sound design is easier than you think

You know when you finish a video and the sound effects just feel kind of weird, so you adjust the volume, add a few more sound effects here and there, but nothing really fixes it. Most people think good sound design means adding more sounds, but that's actually one of the reasons their videos end up feeling worse. Good sound design isn't about making the audience notice the sound, it's about making them feel something without even realizing why. Sound should support what the eyes are seeing, not compete with it. Try keeping your sound effects around -16.
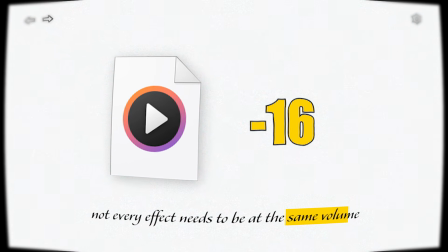(0:37)
However, not every effect needs to be at the same volume. If you are not talking at the moment, the sound can be louder.
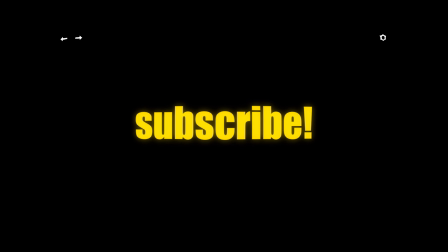(0:43)
This highlight is just a small detail while I'm talking, but when there's no dialogue, it suddenly becomes the main character. Now, if the problem is the context of the sound, let me give you a few examples of how to fix that.
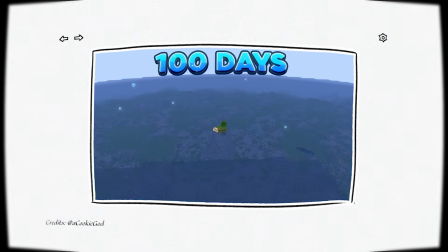(0:56)
Think about a Minecraft video. Using sounds of the game, memes, or even other games usually makes sense because they match the energy of the content.
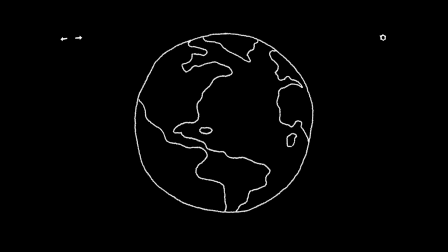(1:05)
Sharp sounds, impacts, and other effects can feel natural because they belong to the same universe as the video, and they usually use a lot of them.
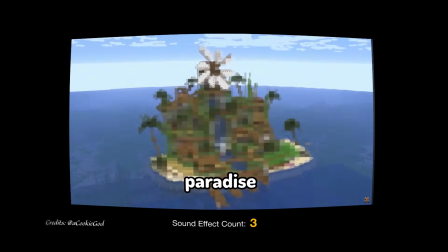(1:13) In this challenge is to survive on this dinky island, transform it into a paradise, defeat all of the hungry sharks, including the Megalodon boss.
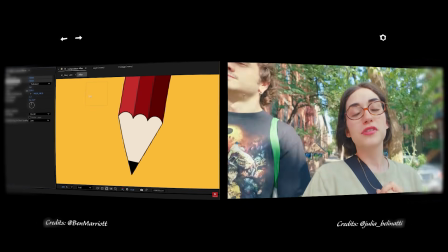(1:22)
And the same applies if you're making an educational video or a vlog. Adding a bunch of dramatic impact sounds probably won't help. It will just pull attention away from what you're saying. In those types of video, sounds work more like a punctuation.
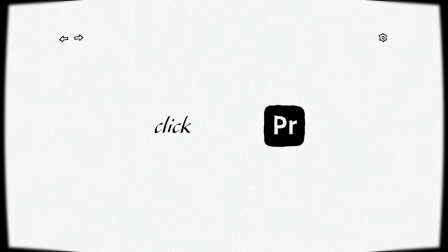(1:35)
A small click when the text appears, a pop for objects, a little camera sound for transitions. The effect should feel like it belongs in the video, not like you randomly found a cool sound effect and just wanted to use it. The best way to improve the context of your sound design is by studying your niche. But don't just watch videos. Study the decisions. Why did they add a sound here?
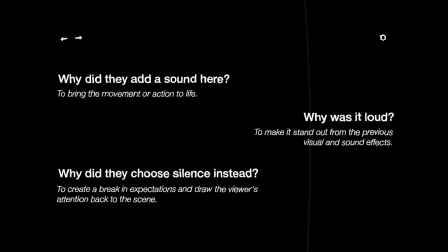(1:57)
Why was it loud? Why did they choose silence instead? They're creating intention behind an action. That's the difference between simply adding sounds and actually designing sounds.
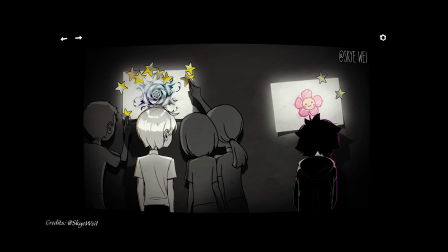(2:11)
Something that helped me understand sound design a lot was watching animations, but I don't just mean realistic cinematic animations.
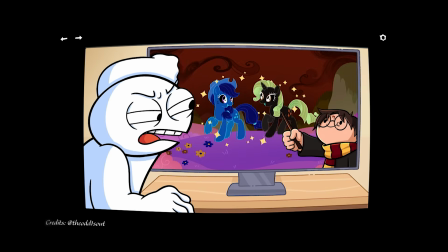(2:19)
Even simple cartoon animations are great examples because they do something very important. They make an action feel real without being literal. A simple pop sound might actually be the sound of a marker cap opening.
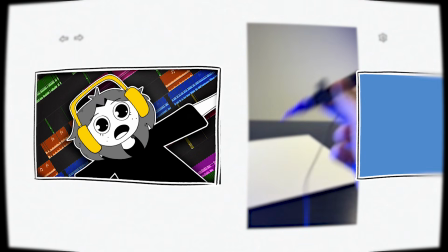(2:32)
A transition sound might come from a rock slide across the ground.
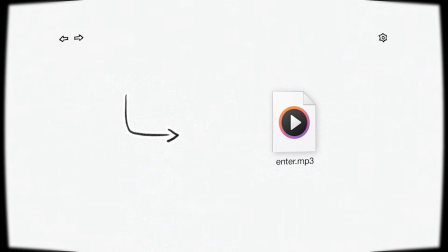(2:35)
The goal isn't to find a sound that literally represents what's happening, it's to find a sound that creates the feeling you want the action to have. But the important part is that not every action needs a sound. The beginning of a sentence can have a click sound, but not every word needs a sound. In the same way, you don't need to use the same sound for everything. Not every transition needs the exact same camera effect. A simple question can help you choose better effects. What sound should this movement make? Because every sound should have a purpose.
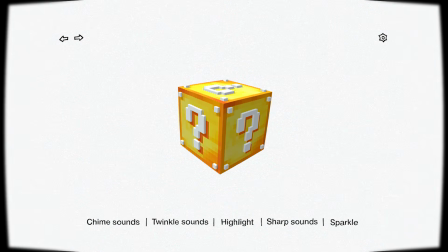(3:07)
Want something to feel special or important, a sharper, more noticeable sound can work well, especially if it feels different from what you've been using until that point. But be careful. If you overdo it, putting a pop effect on every caption or a whoosh in every transition, the video will start to feel chaotic. The sounds might make sense individually, but there are simply too many of them.
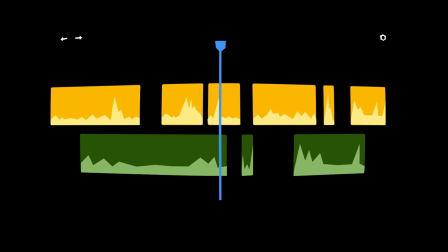(3:29)
Sometimes, this can even make the audience feel overwhelmed because of the amount of audio stimulation. They start paying more attention to processing the effects than to the story, and you lose their attention and retention.
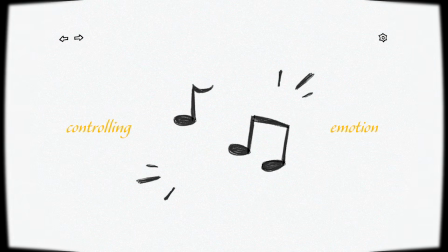(3:44)
Sound design is about controlling emotion. I used to focus on the visuals, the cuts, the animations, because that's the important part, right? Making the visuals look professional, because that's what people are actually seeing.
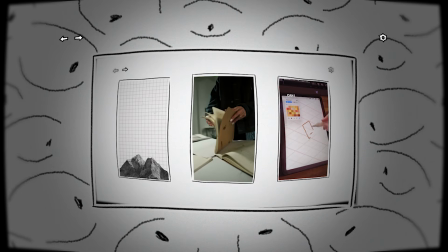(3:57)
Then I would add sounds almost like a decoration, but sound is not a decoration. It changed the rhythm and emotion of your video, even more than beautiful animations.